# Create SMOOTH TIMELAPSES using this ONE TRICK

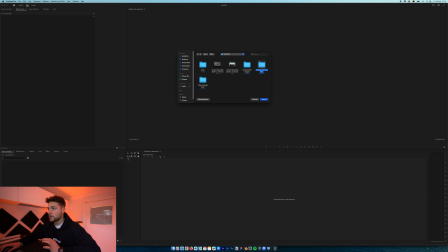495s
Okay, so as you can see here, we've got Timelapse St. Paul Edits. So you wanna open that folder and then click the first image.
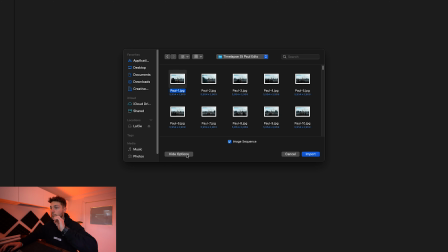502s
Now, don't do anything else, just click the first image, then hit Show Options. And you wanna make sure that image sequence is selected.
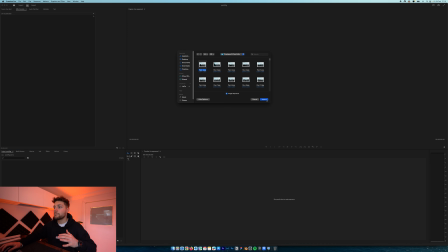509s
So this will literally import the whole thing as a sequence and merge all of those individual frames together into one video.
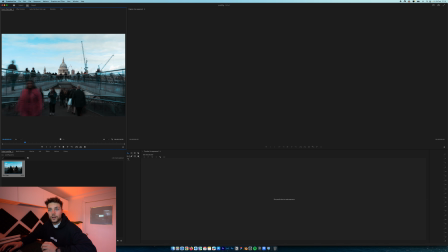515s
As you can see here, you can sort of get a quick little preview of what your hyperlapse looks like,
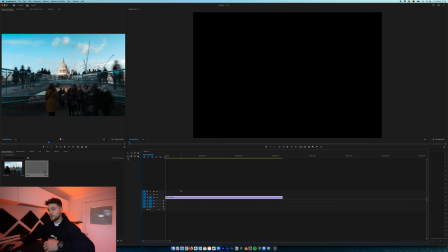521s
but we wanna go ahead and import this into our Premiere Pro sequence.
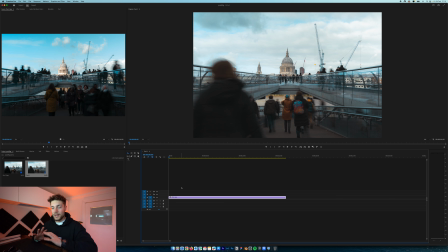527s
Now, this is where we can play around with it a little bit, add a few sound effects, kind of bring it to life. One thing that I like to do with all of my time lapses before anything though, is to apply a warp stabilizer. So if you go to your effects panel and just type in warp, you can simply just drag this warp stabilizer onto your
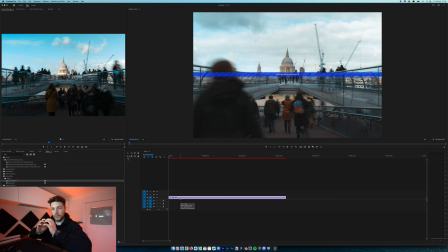545s
sequence, and then it's gonna make sure that it's really smooth and stabilized, because sometimes you can get like a little jump if the tripod moves, or if there's a bit of wind or something and it kind of knocks the frame a bit. The warp stabilizer really helps to kind of make sure that everything is smooth.
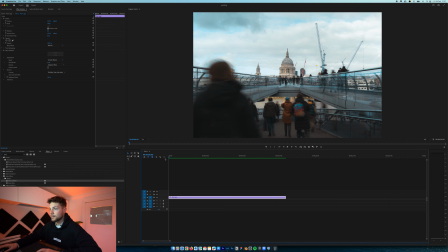559s
So once we've applied our warp stabilizer, we can just go ahead and basically preview the time lapse that we spent so long waiting for.
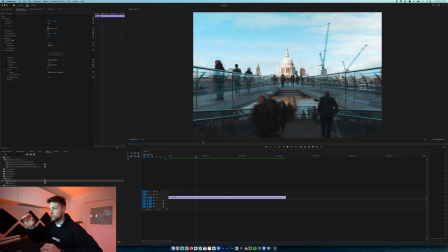567s
So I'm just gonna hit the space bar, and there we go. It's really cool. You can see how the sort of slow shutter speed has actually kind of helped to blur all the people. You can see here they're all a little bit blurred, and that kind of creates that kind of illusion that it's, I don't know, it's just a lot more quicker, it's less digital, and it's a bit more smooth. So that's the reason why I went back and redid that one with a slower shutter.
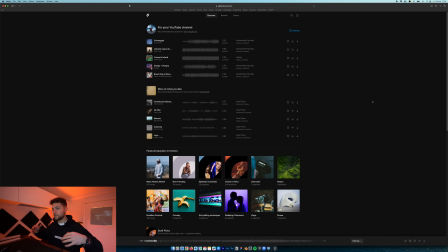586s
So in order to really spice up the time lapse and to really bring it to life, it isn't really complete without having good music and good sound effects. So that brings me to Epidemic Sound. So that is where I'm going to be getting all of my music and sound effects for this time lapse. So I'm going to come up to it here.
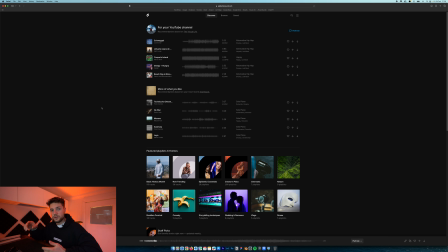604s
If you are interested in this at all, there is a little link in my description where you guys can get a 30-day trial if you don't already have it. And there you can really just sort of check it out, see what it's about. So I'm going to try and find a decent track for my time lapse.
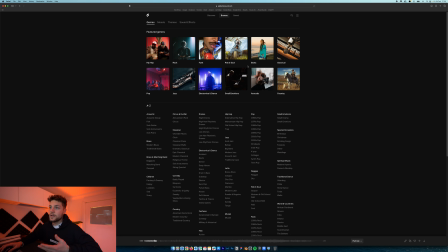619s
So I'm going to come to the browse section. As you can see, it's really nicely split up into different genres. There's a whole A to Z of different themes and stuff like that. But I'm going to come up here into themes, as I just said.
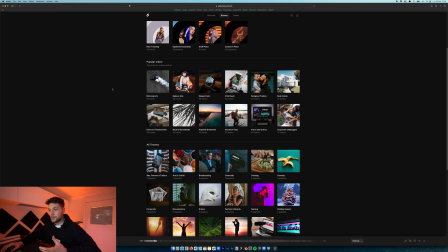631s
And it's split up even more into different playlists, which makes it really easy to find songs.
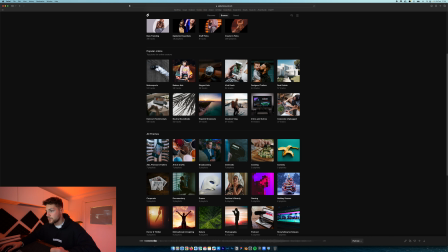638s
You're not totally overwhelmed with tracks. So I'm going to come down to the cinematic time lapse.
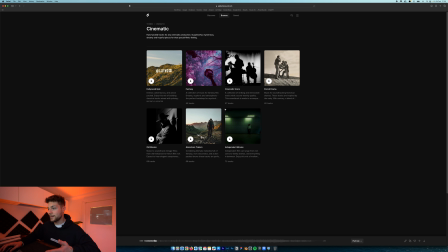643s
I feel like that's quite appropriate. As you can see, there's more playlists here. You got independent movies, adventure trailers.
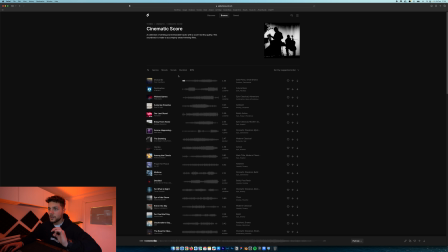648s
But I'm going to come up to the cinematic score one. And I found this track earlier. I'll let it play now. It kind of really suits the overall vibe of the time lapse that I'm trying to create. It's not too dramatic. It's kind of quite smooth. So once you find the track on the sound effects you're looking for, you can literally just hit download.
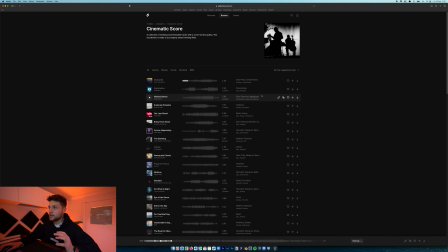667s
But for example, let's say you find a song that you quite like, but it's not quite there. You can hit this button here, which I really like, and it's called Find Similar. And if you hit that, it brings you to a whole bunch more songs which are really similar to that song, so you can really nail the song that you're looking for.
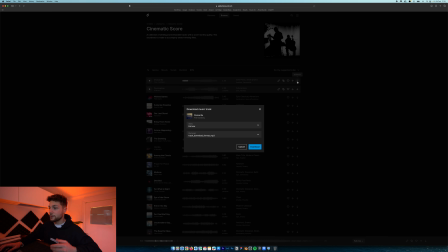682s
But I'm going to come back now and download that track that I really like. So all you have to do is just hit download and hit this download button, and then you can bring it straight into Adobe Premiere Pro.
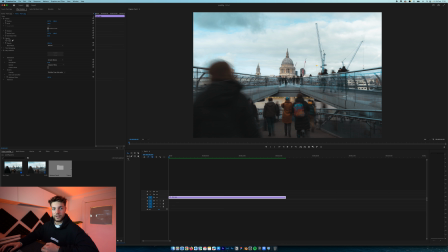691s
So I've went ahead and imported a few sounds from Epidemic Sound. We've got the backing track. We've also got a few cinematics to kind of really bring this to life. So first of all, I'm just gonna import the music.
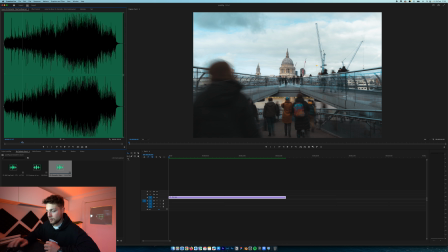703s
So I think we need around just over 15 seconds. So I'm gonna drag that straight into our timeline.
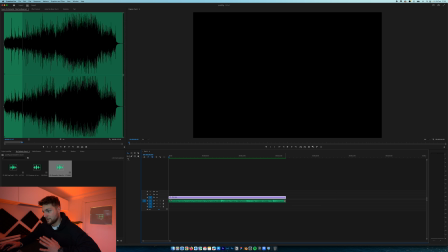710s
And as you can see, it makes so much difference having music in a time lapse.
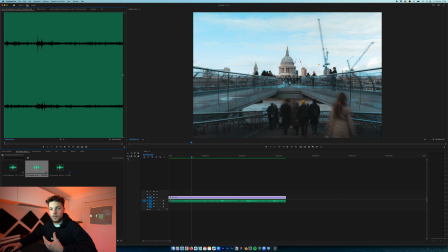715s
So I'm also gonna add in some sound effects. I really think other than music, you kind of need a bit of sound effects to sort of recreate the ambiance. So I found this one here. It's called Chinatown in London. So it's basically just the ambiance of Chinatown in London. It's just like background noises and voices,
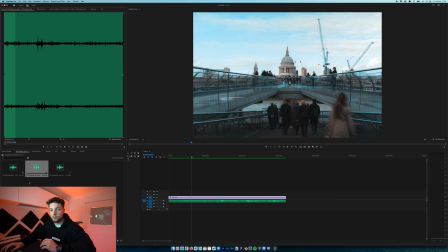732s
but that's obviously helping to recreate what it was like when I was shooting that time lapse with everyone sort of walking over the bridge. Now, obviously the music's gonna be quite loud. You might not be able to hear the people.